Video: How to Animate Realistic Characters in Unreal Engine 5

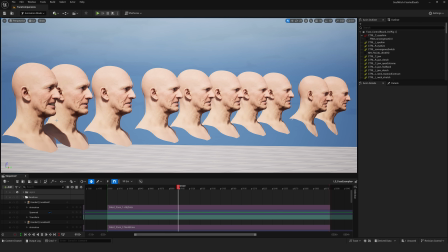12:23 And so this is every major iteration of the performance that I worked on, and it was really easy to create this because I can just mute different layers and I can see what each of these passes does.
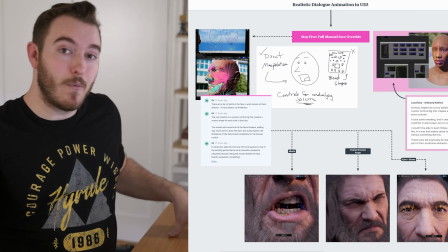12:32 Now here's where I broke things. In step five, I wanted to go beyond the control faceboard.
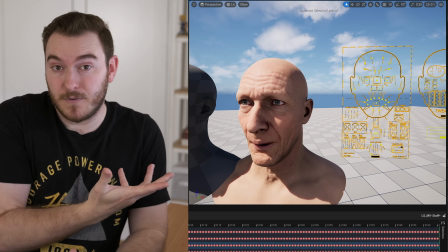12:38 I don't really like the faceboard for metahumans. Like it's powerful. It lets you grab these different parts of the face and move things around,
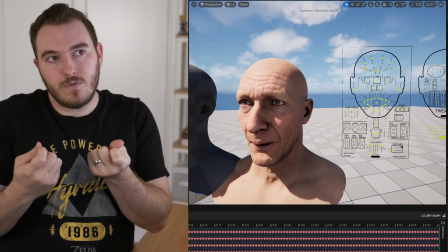12:45 and it activates various blend shapes to give you these different like face poses with these controls.
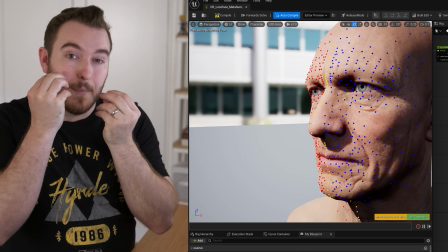12:51 I don't like working with it. I like to be able to grab individual controls and like move stuff.
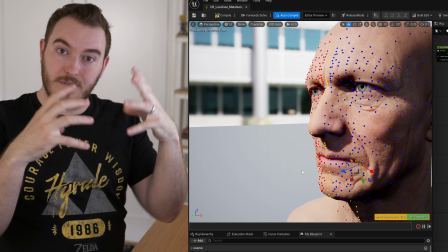12:55 I want that cartoony feeling, that stylized animation feel of let me just get in there and put things where I want to put them.
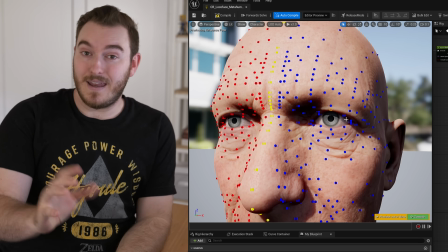13:03 That's not something you can just do with metahumans. And so I called Anthony once again and he helped me with something that's going to be released at some point as part of a set of tools called LocoFace.
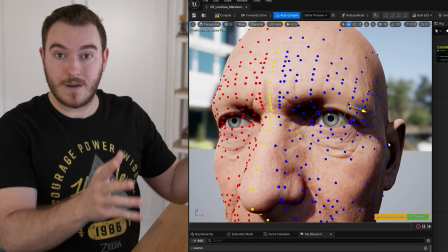13:11 It is a custom control rig for whatever characters that will generate controls per bone.
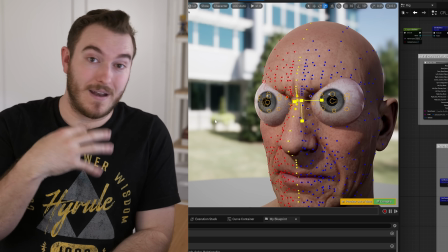13:18 Metahumans have a lot of bones and joints and like stuff under the hood and I as the crazy person that I am I want control over each individual one.
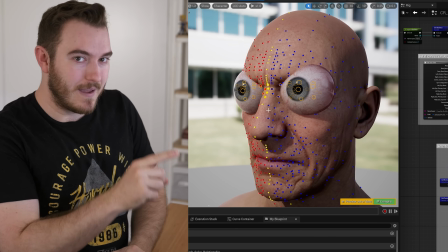13:27 Yes it's kind of a pain in the butt because doing it this way there are no limitations whatsoever
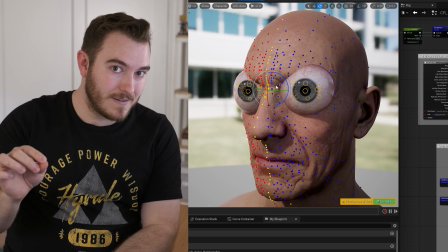13:31 as to what I can move how far I can move it and it becomes up to me then to do the actual work.
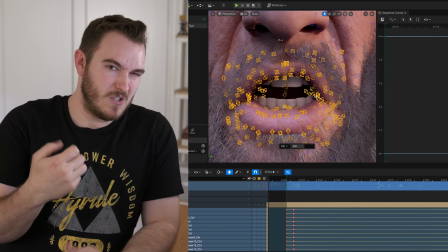13:36 But I wanted a way to push the expressions beyond what metahumans usually have and I wanted something more custom you
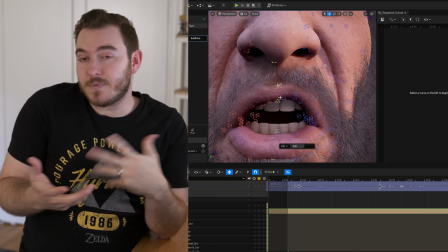13:44 know I didn't want it to feel the wishy-washy way that sometimes metahumans will look without that proper attention and love and care.
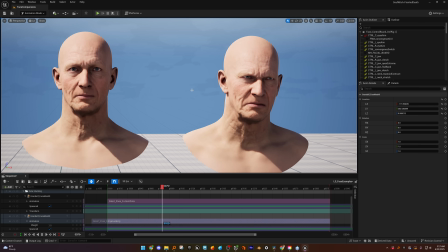13:51 And then, of course, arguably the most important thing about this entire metahuman process is the eyes.
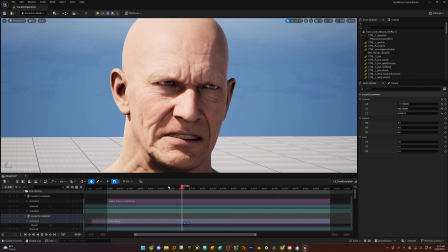13:56 You can see here that when he said, behind your teeth, I wanted to look down a tiny bit. So he's kind of like looking at wherever the person's mouth is for behind your teeth. And then here I want him to like size him up and like look him up and down angrily. So I tried to put a little bit of eye darting looking up and down.
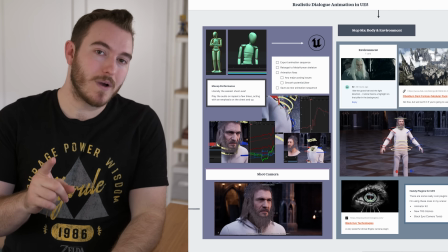14:11 So it's time to add the body in the environment. The body is where I had another shortcut. I actually did use motion capture.
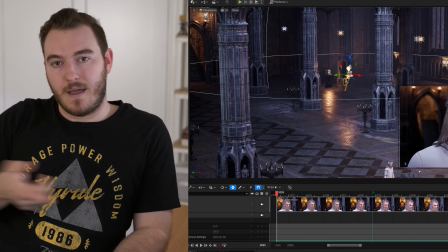14:16 I also put the character in a big cathedral scene. I'm using the obsidian pack, which I bought a while ago for some of these videos.
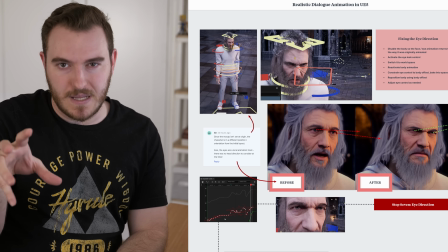14:23 But now I've broken some stuff because at this point he had said, keep your forked tongue behind your teeth, right? He had said that line and I had animated the eyes looking down.
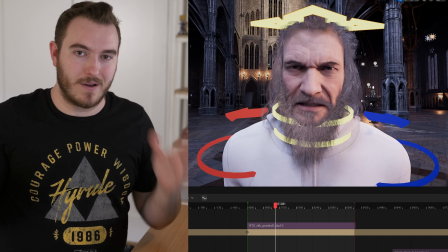14:31 Well, now that the head's moving around, that doesn't work. Now his eyes are just locked to his head.
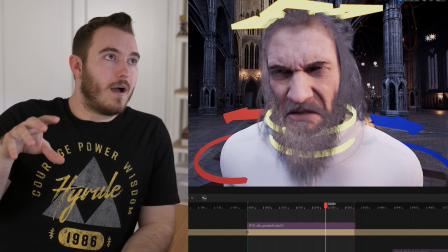14:37 And that's where we get the really bad metahuman, and like, ah, the eyes are just like stuck to this doll.
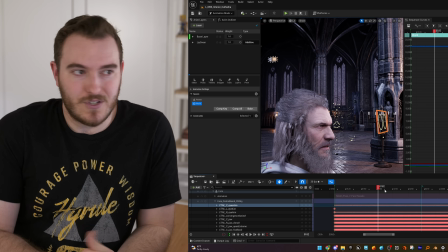14:43 So now I've got to fix that. The way I decided to do this was basically just to convert the eyes, like turn off the body.
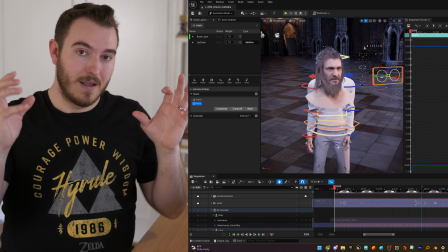14:50 So I have the eyes doing what I want and then I just switch them into world space.
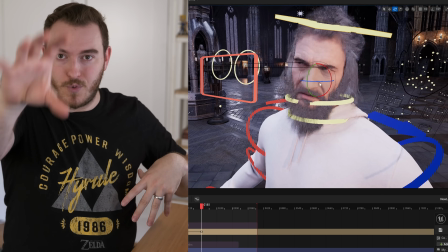14:53 So then when I put the body back on, the eyes are now doing their animation, but they're no longer following the head.
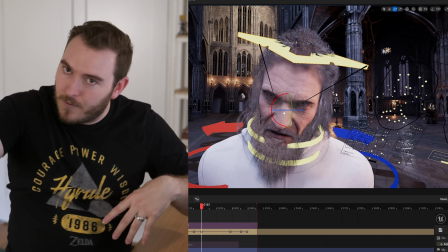14:59 Like they're not stuck to the face like they were before. Now they just live in world space.
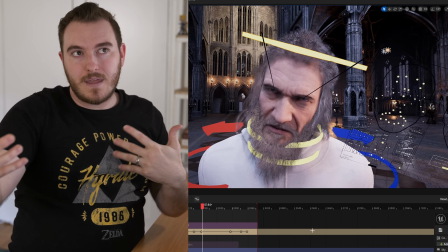15:04 And so the body can move around and the eyes will keep looking at this spot. so then I do a little bit of blending to have it kind of influenced so it's not like too
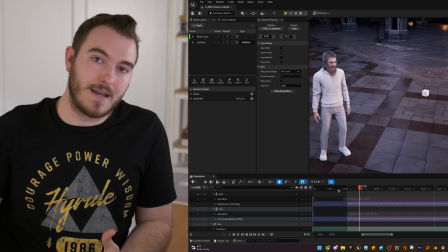15:13 separate. Anyways this is a pretty easy process if you understand how the tool works and how you can use Unreal to do this in like five clicks. This is one of those things that when you're working with motion capture and you have like root motion like like treadmill walking versus walking
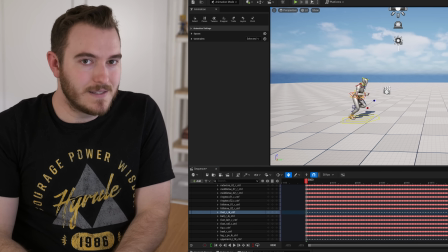15:26 through space and you need to like convert and stuff this is literally like four clicks instead of Unreal Engine.
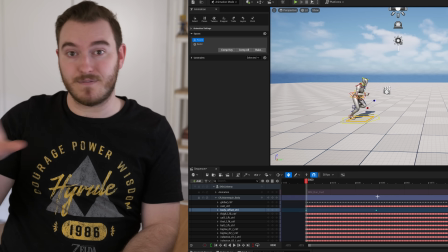15:32 It's crazy. Again stuff that I show in my Unreal for Animation class if this is stuff that you do for work or you want to be able to do for a demo reel or for your next job opportunity,
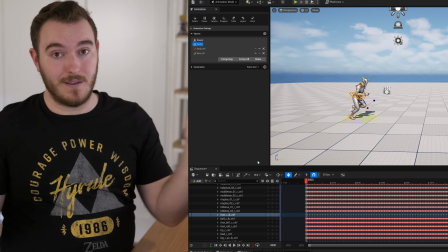15:41 join my class. Seriously, I will show you all of this. It's so cool. And finally, that's the workflow.
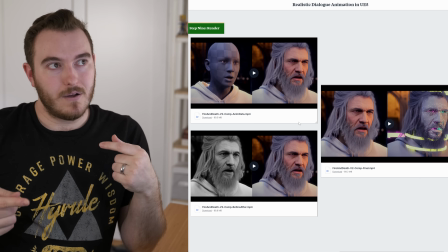15:46 Let me show you the comparison, where we started to where we got. The original audio just pumped into Unreal.
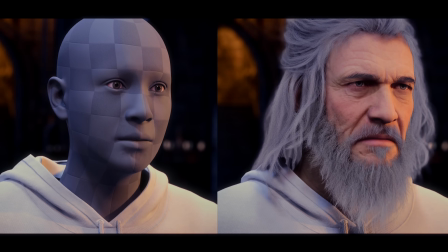15:52 This is what we've got.
Be silent. Keep your full tongue behind your teeth.
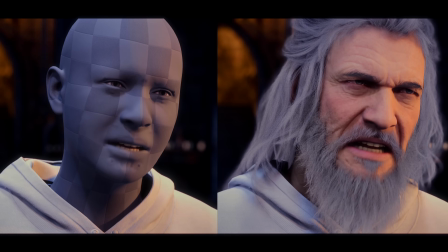15:59 I have not passed so far in death to bandit crooked words with a witless worm.
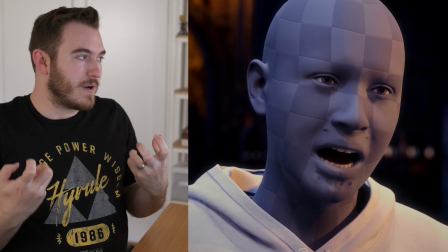16:04 Obviously the eyes are doing a lot of stuff. The emotion was not intense enough, but also I felt like there was too much going on.
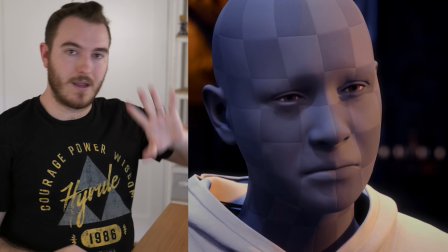16:12 There was too much blinking, things like that. I wanted to strengthen the character, so I had to get rid of all that. It's also just hard to tell what this is going to look like on this character.
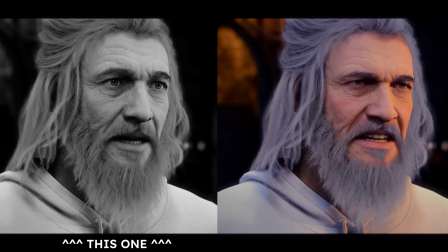16:19 So I've named him Randolph for this animation.
Be silent. Keep your full tongue behind your teeth.
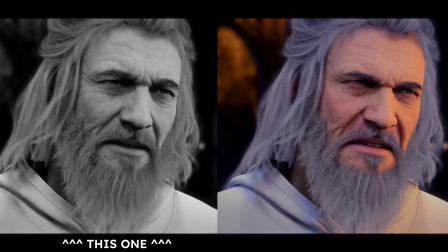16:26 I have not passed so far in death to ban their crooked words with a witless worm.
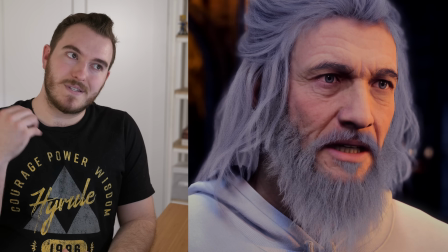16:32 Now you can see the comparison a little bit better, right? You can see how the blinking is working against me, right?
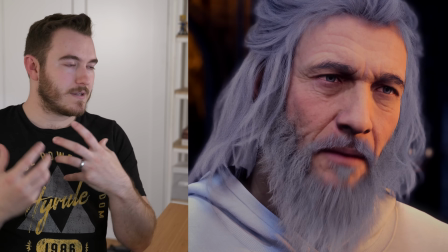16:38 How the eyes are not conveying the right intensity of emotion.
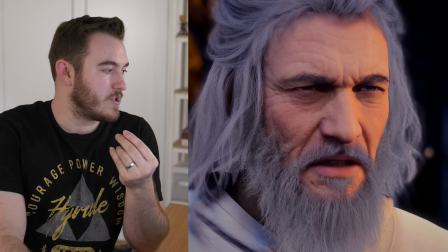16:43 They seem almost sad at the end. He seems just like he's just staring into space when he delivers the beginning of the lines.
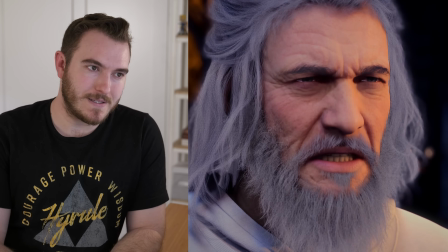16:49 And the whole, like, witless worm at the very end.
Witless worm.
It doesn't have the juice.
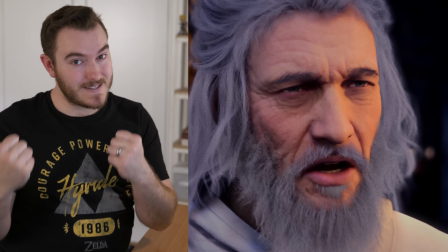16:55 Like it just doesn't have that zest that we need so much.
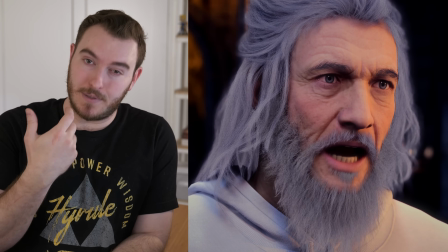16:58 One of the big things I did was I limited how much motion the top lip had so that it wouldn't say witless worm.
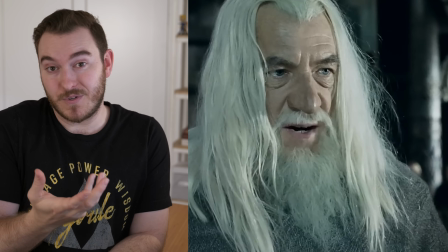17:04 Like I didn't want it to be this whole mouth operation. The original reference clip, he doesn't move his top lip much.
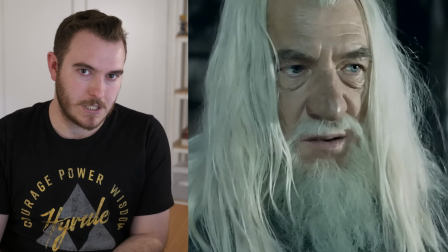17:09 He uses his bottom lip. He like lowers his jaw, says witless worm. Like he's very stiff on the upper lip.
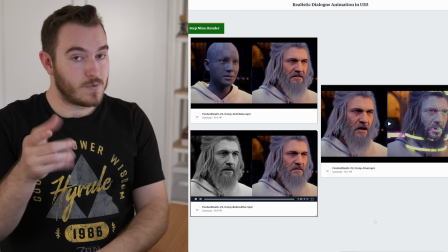17:15 So I tried to bring a little bit more of that. And the one last thing, and this was through my layer workflow, when it says, keep your forked tongue behind your teeth.
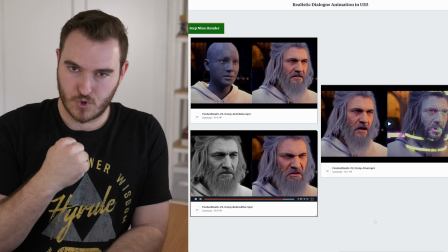17:22 Like it's very aggressive, but controlled.
Keep your forked tongue behind your teeth.
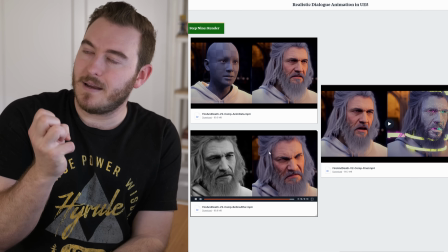17:27 Like there's so much like grr in that line. It felt really weird having a big mouth.
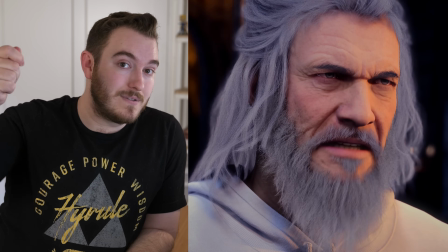17:35 Keep your forked tongue behind your teeth. Like it was too big. I basically turned down the intensity of all of the animation so that by the end, I think it's like 20%.
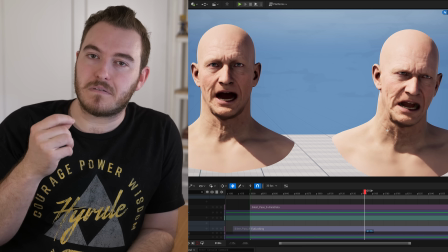17:44 Not teeth, but teeth. A tightness in the face, in the lower face.
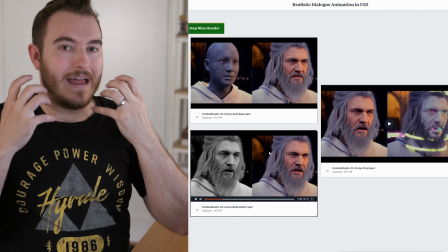17:49 And then from there, I could make other adjustments to, you know, pull the corners more, or add more, that's where I added a lot of that like neck aggressive stuff, it was like teeth,
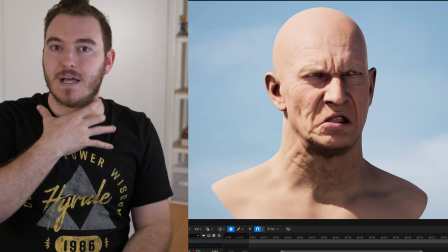17:57 teeth. So that this didn't move much, but there was a lot of like muscle and energy behind the line.
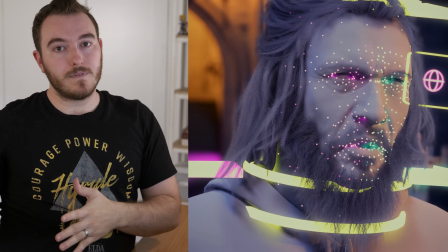18:03 But this is how I used all these different steps of the workflow to accomplish what you saw on screen.
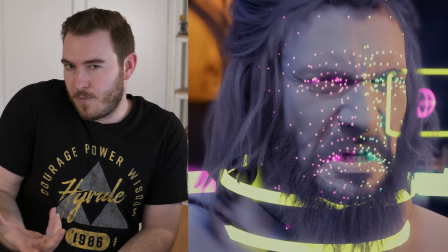18:08 I'm hoping that when you watch this finished animation, it doesn't feel like a metahuman, it doesn't feel like a 3D character like driven off of an audio file or something.
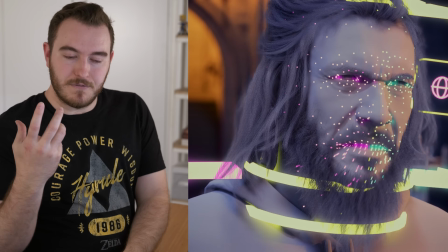18:17 Even if it's different from the original source material, I want that to feel real. Hopefully I did an okay job.
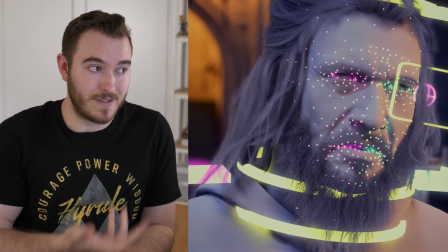18:23 let me know what you thought of this video. And a link down below to my course, where I'll teach you how to do all this stuff and more. But as always, I hope you enjoyed.
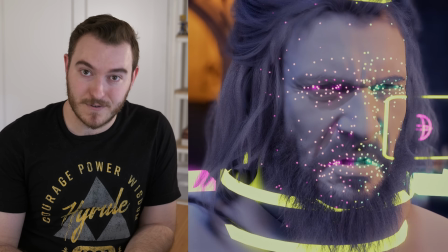18:29 I'm Sir Wade, thank you so much for watching. A huge thanks to Dell and NVIDIA for sponsoring this video, and I'll see you in the next video.
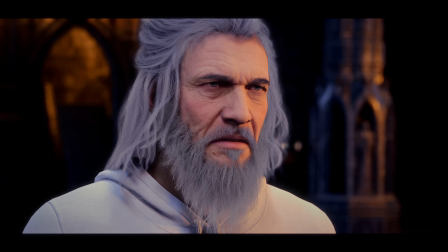18:34 Yes, be silent. Keep your full tongue behind your teeth.
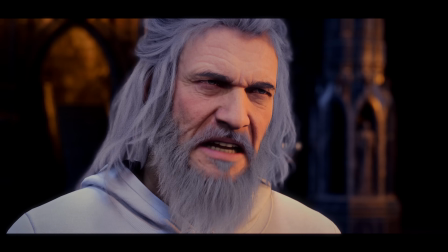18:39 I have not passed through fire and death to ban their crooked words with a witless worm.